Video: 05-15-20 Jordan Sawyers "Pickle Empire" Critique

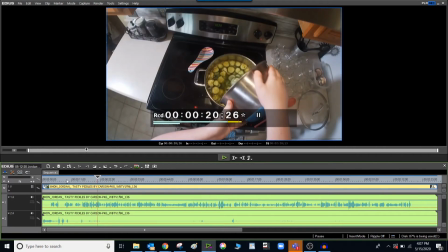Just notice how in his sequencing, he's not coupling together tight shots or wide shots he's going wide to tight wide to tight wide to tight different composition
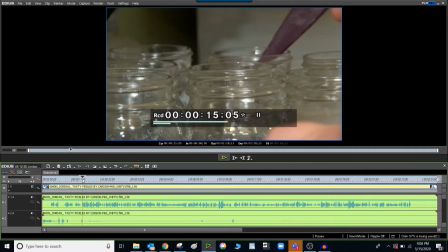and different angles i mean for crying out loud he's got he's got tight shots of these jars he's got a big wide shot of the kitchen
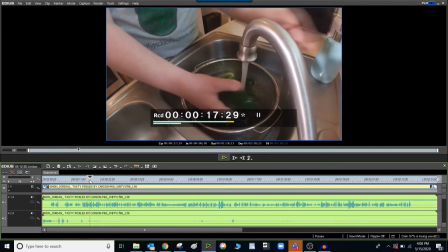he's got kind of an overhead view of the sink kind of like at an angle here
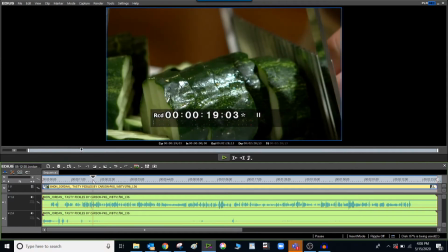super tight shot of the of the cucumbers an overhead shot
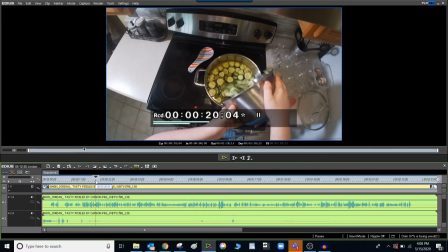of the stove so if you're watching this you're you're you're really pulled in to to the to the storytelling here that jordan's putting together visually the
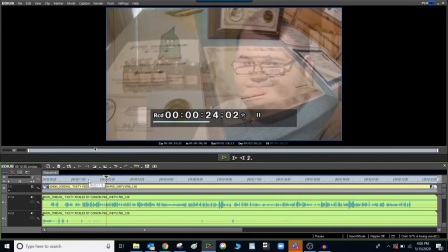brine that soaks me i take um all of them i like the look here he's got him uh brightly
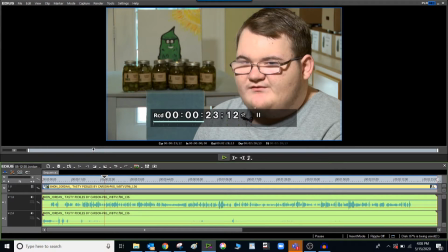lit and it's uh it's got he's got a little angle to the light you can tell because he's got a little bit of shadow going this way so which means the light is off to this side a little bit and then obviously he's got staged some pickles behind him these aren't lit as brightly as he is
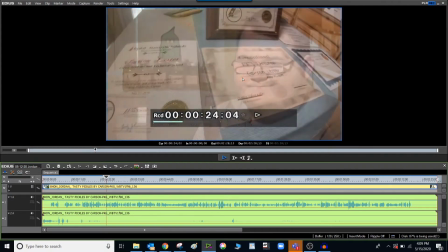so he stands out a little bit more in the foreground it's a good look his business is a success and he has the awards to back it up who would
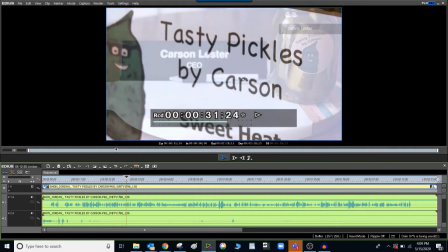have thought that a love for pickles would lead to this it all so these are photos by the mom and instead of just
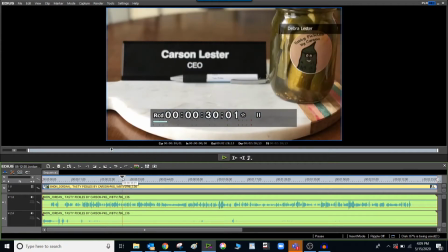popping them up there with the you know the moving background that we have or doing like a quick zoom or whatever, just a real, real subtle, slow zoom in.
Would lead to this.
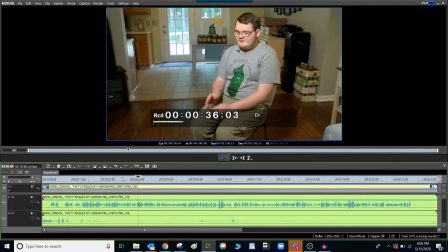It all started in a classroom at South Iredell High School. The project that I had to create was called a supervised
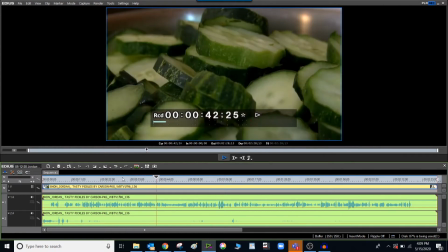agriculture experience and I just chose pickles.
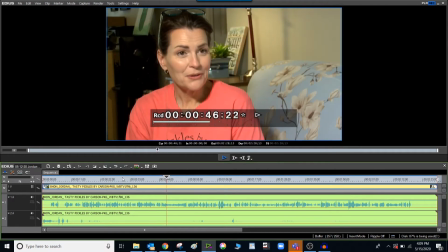I didn't know that I even heard him correctly, I thought.
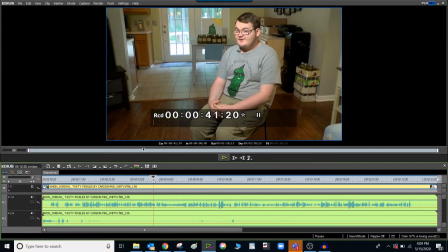I like this technique where we start on the soundbite, we cover the end,
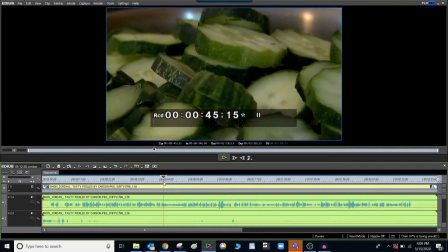with the same shot we cover the beginning of the next soundbite, and then we see the person.
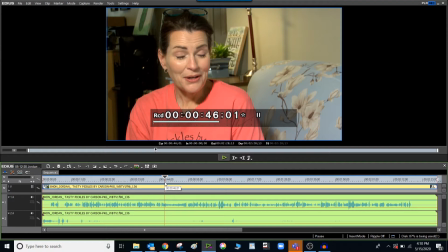So really smooth transition and pacing from sort of the protagonist in the story to a secondary character, the mother.
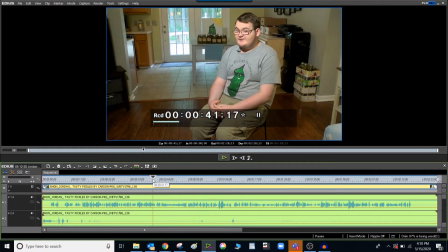Let's watch it again and see how smooth of this transition and flow of this is.
Experience, and I just chose pickles.
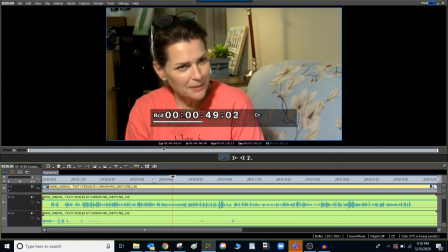I didn't know that I even heard him correctly. I thought, pickles? Did he just say pickles? I don't know how to make pickles, and he definitely doesn't know how to make pickles. Can we just pick something else? Can you do something else with your life?
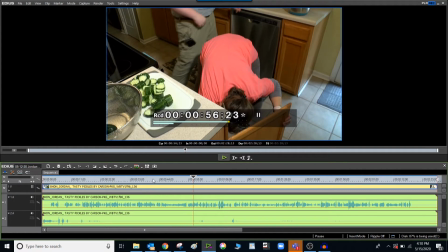I just love the juxtaposition that the son is so matter of fact, I'm just going to make pickles, and then we cut to the mother. They almost clash because the mother's like, pickles? What? I don't know anything. Why? What in the world? It's, you know, it's a great juxtaposition of these two characters. Jordan could have written,
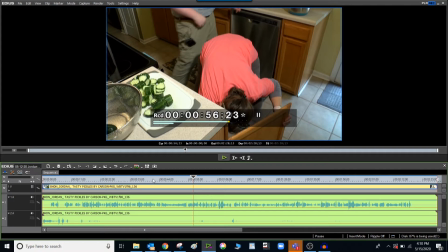Carson wanted to make pickles and then had the soundbite from Carson and then say, this is Carson's mom. She wasn't so sure about making the pickles because she'd never made them before. Instead, he takes the two soundbites, clashes them together, the two opposing viewpoints,
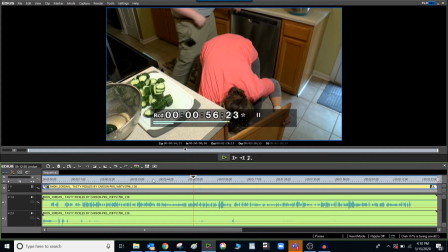lets the mom have a soundbite, and then says, this is Carson's mom, and then introduces us to Carson's mom. Good storytelling technique.
Emeril Lester is his mom and co-worker.
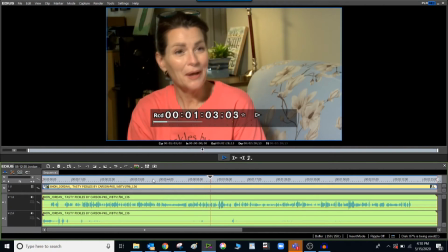Yeah, volunteer. Unpaid. You want paid?
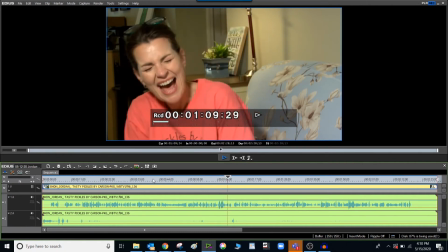Yes, actually. Okay.
Just great writing, great use of sound, just the marriage between the reporter track and what's written and the soundbites is just so good together.
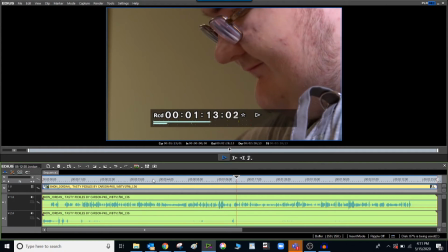He lives his life the only way he knows how.
In writing-wise, we go from conflict where I was going to make pickles, pickles, but you don't know how to make pickles, I don't know how to make pickles, why are we doing that, to then they come together and they're making it work.
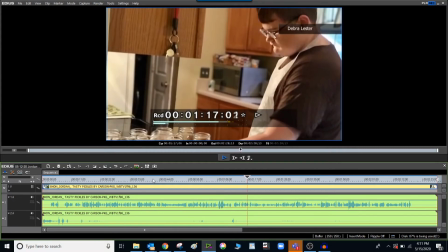By being positive and doesn't let life's challenges define who he is.
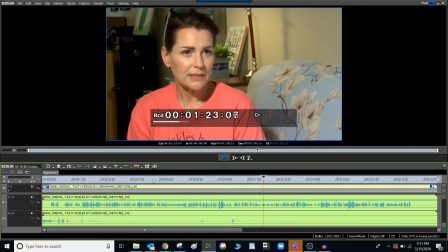Carson has autism and he has some other disabilities, anxiety disorder, he has a learning disorder.
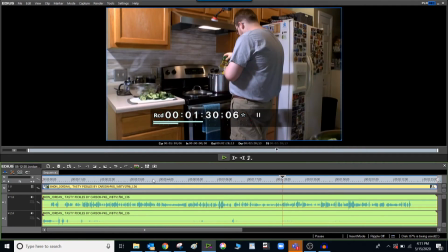And so school and life is just a little tough in general.
So not really a reveal to find out that Carson has autism. We kind of get that. I think that there's something like that going on. So it's not, you know, Jordan doesn't try to do this aha moment. It's kind of a subtle reveal.
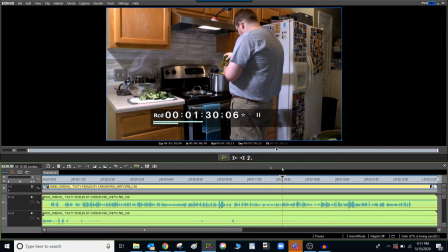And as you can see, we're about two thirds into the package at this point that, you know, so structurally what we've got is here's this guy making pickles. He doesn't have to say it, but we're catching on to the fact that he's a little slow or maybe autistic.
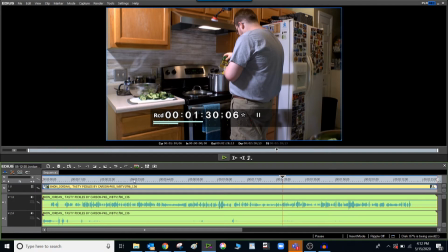There's some conflict that he wants to take on this task. He doesn't know anything about, but he and his mom are making it work. So we have an introduction to what's going on here. Then we have how it started, the history. than how we're making it work.
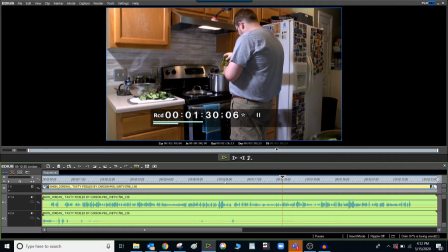Now Jordan's telling us why this is special, because he has autism and he's doing this thing. Let's keep watching.
Life he never thought could be came to be through determination.
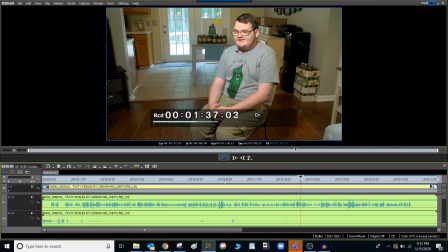It can be tough. I can handle it. Tasty Pickles by Carson has sold in...
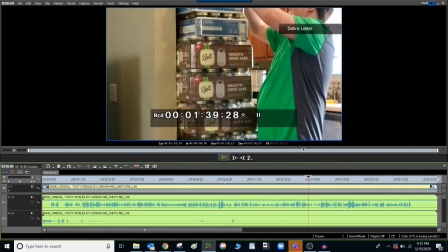So now we're back to the present here in terms of the story arc, and he's telling us about that. I like the use of this photo and how he edits it in Layouter. Let's watch it.
Tasty Pickles by Carson has sold in over 32 states and two continents.
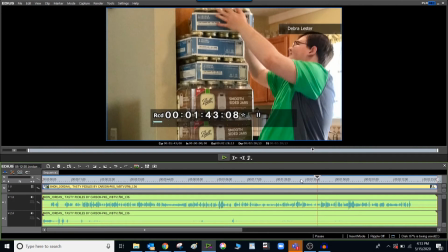So the mom emailed Jordan this photo or whatever, however Jordan got it. And instead of just showing the full wide photo on the screen, what does he do?
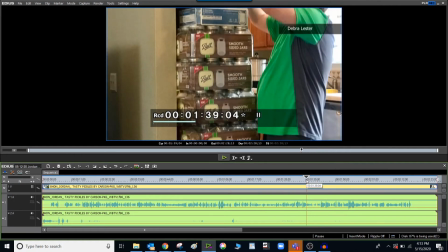He takes Layouter, starts at the bottom, and kind of pans up. that if this were a camera,
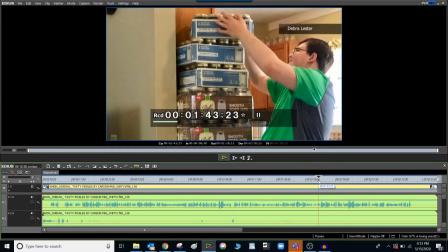it would be panning up to show him stacking all these pickles up, all these pickles that he's made. And Jordan's telling us that he's selling them here, there, the other place. So the visual matches, you know,
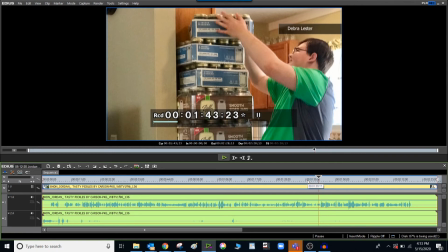the sort of sales and this upward trajectory here for Carson, our character.
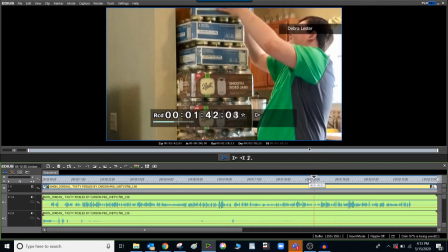There were 32 states and two continents known globally.
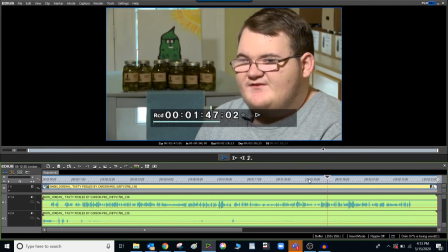Yeah, I have been noticed by a few students at school.
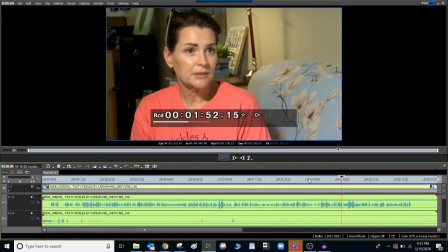Cherished locally. Carson wanted to make pickles. I didn't think he could. I really did not.
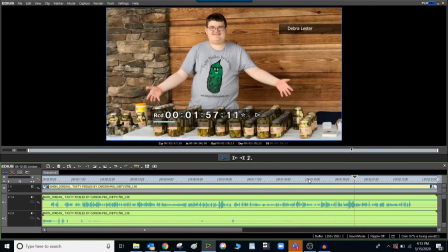I hoped before, but I know now. And shame on me for not having hope.
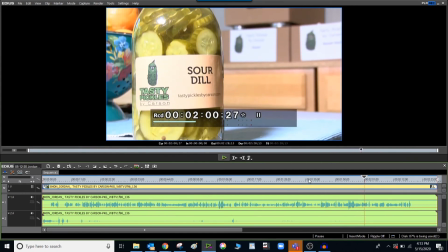For some, they make...
So story arc-wise, we found out it's all working out. He had doubters, including his own mother. But Carson proved her wrong. So we're coming to the conclusion part of the story here. they see a jar of pickles.
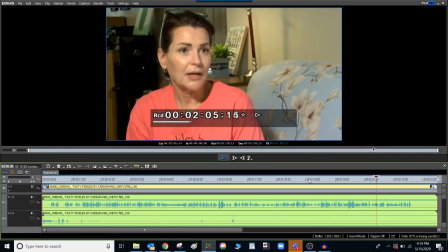For others, it could mean something more. I hope that, you know, some mother out there, you know, looks at her autistic child and said, you know, this is not going to define my child.
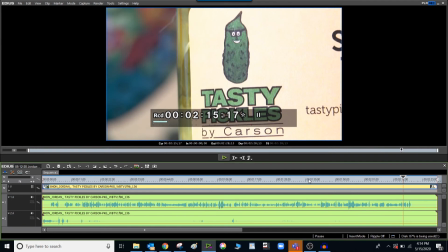Ian Troutman.
So he ends on this optimistic, he doesn't tell us what the future is because we don't know, but ends on this optimistic sentiment that I hope this is a lesson for all the other mothers and families out here that just because you have a child who's challenged doesn't mean that they're,
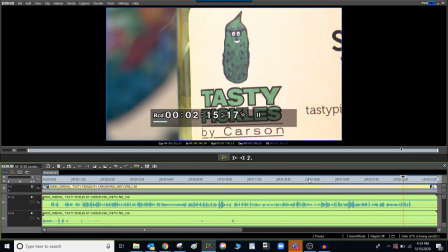you know, confined to this life of mediocrity or whatever. Look at Carson. He's actually out there doing it.
I'm Jordan Sawyers. QC at three.
And then sort of a football Friday night tag out, sig out.
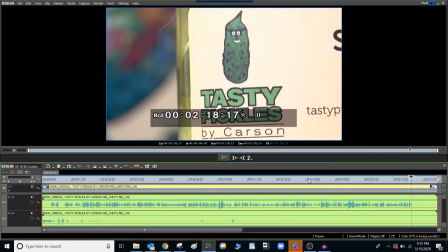This isn't in the Oasis version, of course, but on air, as they come back out to the set, the anchors and hosts describe how Carson wants to do this. He wants to start a factory.
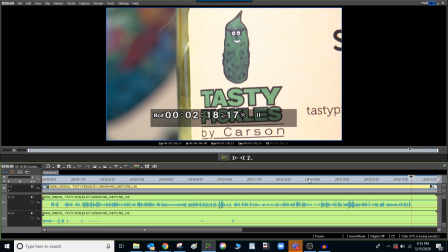He wants to do this in the future. It's good that Jordan didn't include that in the package because those are the sort of details that you don't want in a sentimental people package. Those are practical details that let the anchors or host handle that sort of stuff.